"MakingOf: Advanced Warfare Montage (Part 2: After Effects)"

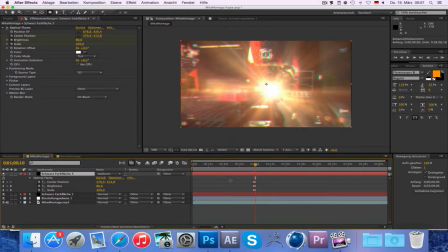4:15 Keyframes. That's what I wanted to say.
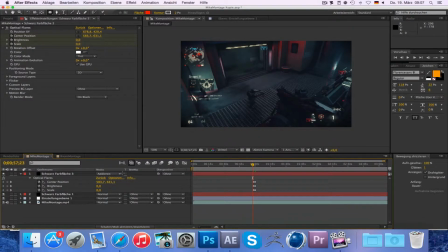4:18 And then I just added these onto here, and I clicked add to get rid of the black from the black solid.
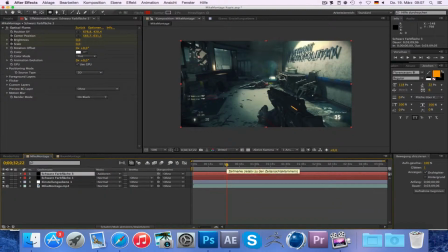4:27 And then I basically add this, but the one thing that I added that really makes this, well, the way it is I added an effect right onto the footage itself, and it's also by Video Copilot, and it's called Twitch. And as you can see, I added a lot of it.
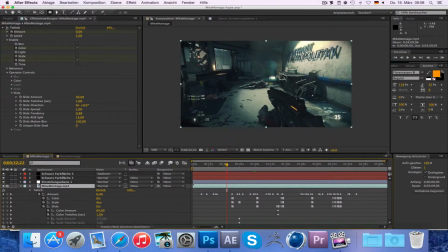4:47 So these are all the keyframes, and what this plugin basically does,
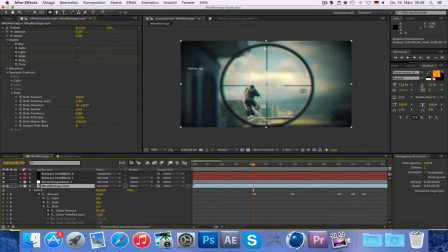4:52 it creates all of these cool slide and color effects that you can see sometimes,
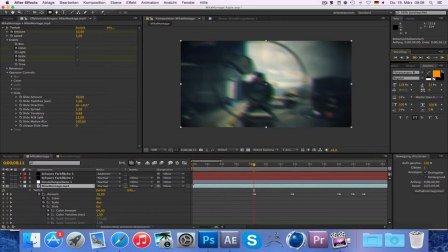4:59 like here, where like the RGB is split and It just adds a lot of noise and a lot of motion, and I love it really. I can suggest it to everyone. And what I did was I enabled all the things I wanted, like slide or color,
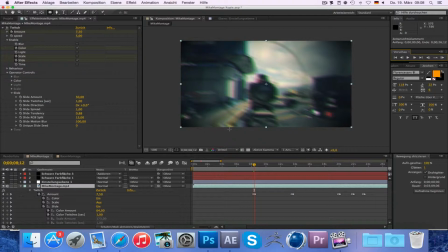5:18 and then I keyframed the amount from 0 to,
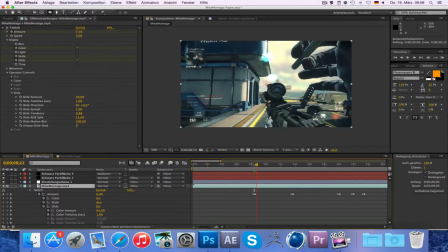5:23 I don't know, 10 or 15 or 20 to add a little bit of an effect
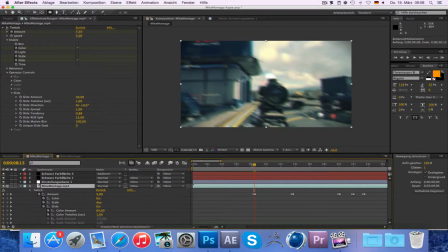5:29 to emphasize a certain shot, or to have a transition between two clips.
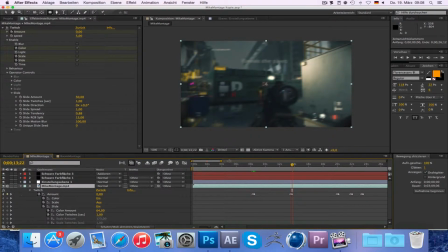5:35 And then I just went through the whole project and I keyframed the amount,
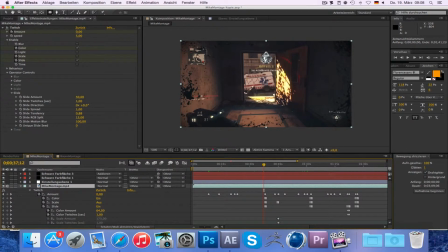5:40 or I turned on different things like scale
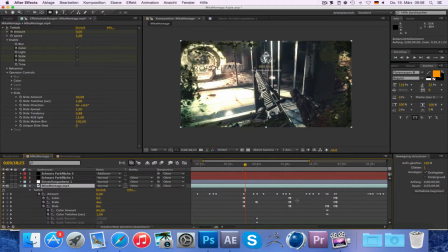5:45 or RGB split and all of that goodness to make it look a little bit more exciting and to add a lot of effects to it,
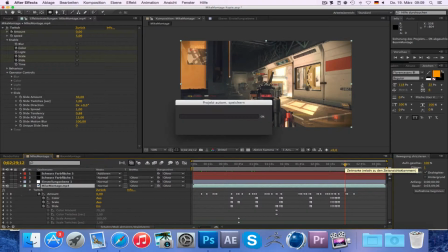5:55 to make it like a movie and not like just gameplay footage. And that's basically all I did. Just these 4 things. And I would really suggest, if you do that as well, take your time,
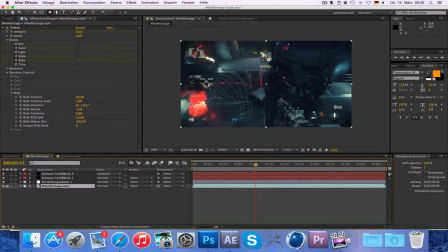6:09 be patient, go through all the frames and decide, okay, what do I want?
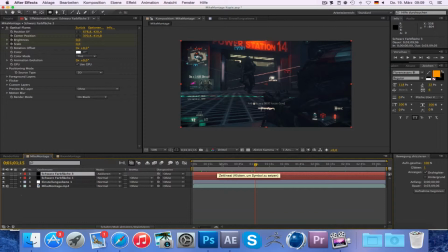6:16 Shall I add an optical flare, or should I have a twitch effect right here?
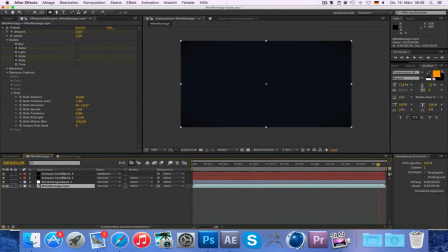6:22 And take your time, go through that, and once you're finished, go to composition, then add to render queue,
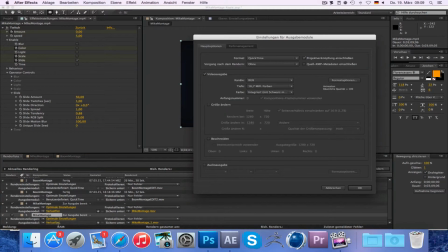6:30 and then you can like set the export settings.
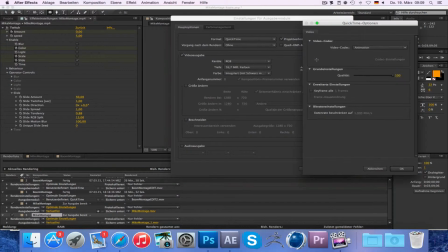6:36 And what I used was I chose QuickTime together with a video codec of H.264. Click OK. Check audio as well, and then just export it.
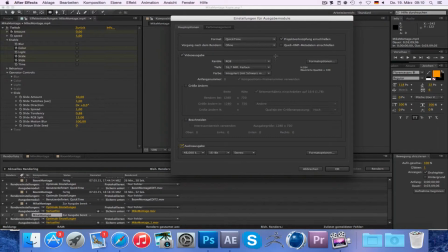6:50 Another thing that I did recently for the Drifter's montage was I chose H.264 together with 5.1 and the target bitrate of 8 and the maximum bitrate of 10 with a 1-pass setting. Also checked audio,
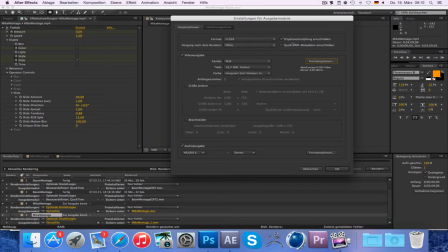7:11 and I really like this as well because it renders far more quickly, and the file size is really low. So I can suggest that as well. Play around with that and see what works.
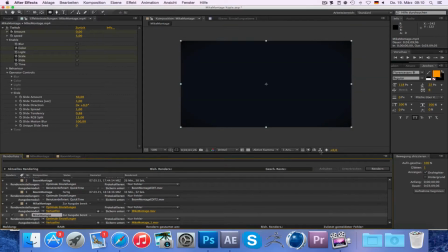7:23 And once you've clicked rendered and it's rendered and all finished, just upload it to YouTube and you're done. So that was basically it. If you have any questions,
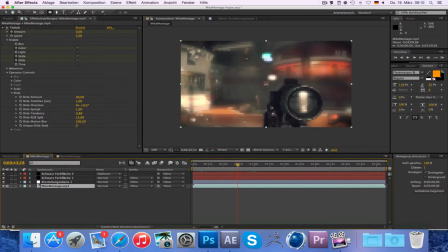7:34 just feel free to ask me. I'll try to answer as many as possible.
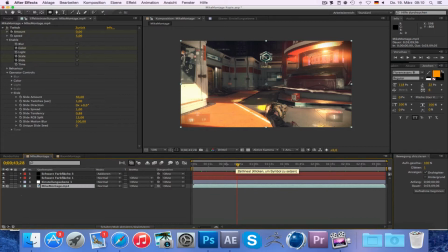7:39 Well, probably I'll answer all of them because my view count is not that high and I really love my fans.
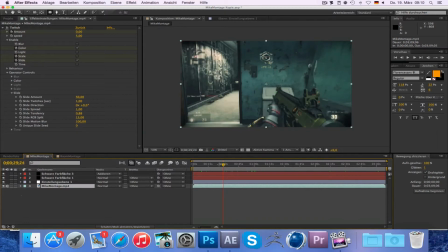7:46 And if you have a question, feel free to ask them in the comment section below or write on Twitter.
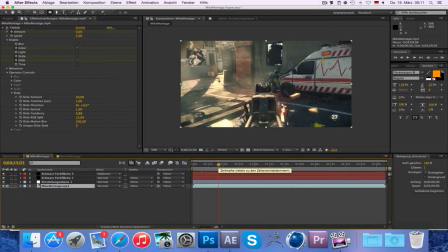7:51 It's @tweetthemic. And let me know what you think. If you like this, please hit the like button, share it with your friends if they're interested in that kind of stuff.
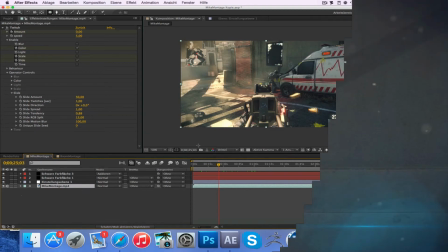8:01 And I hope I see you in the next video as well. So till then, we're out.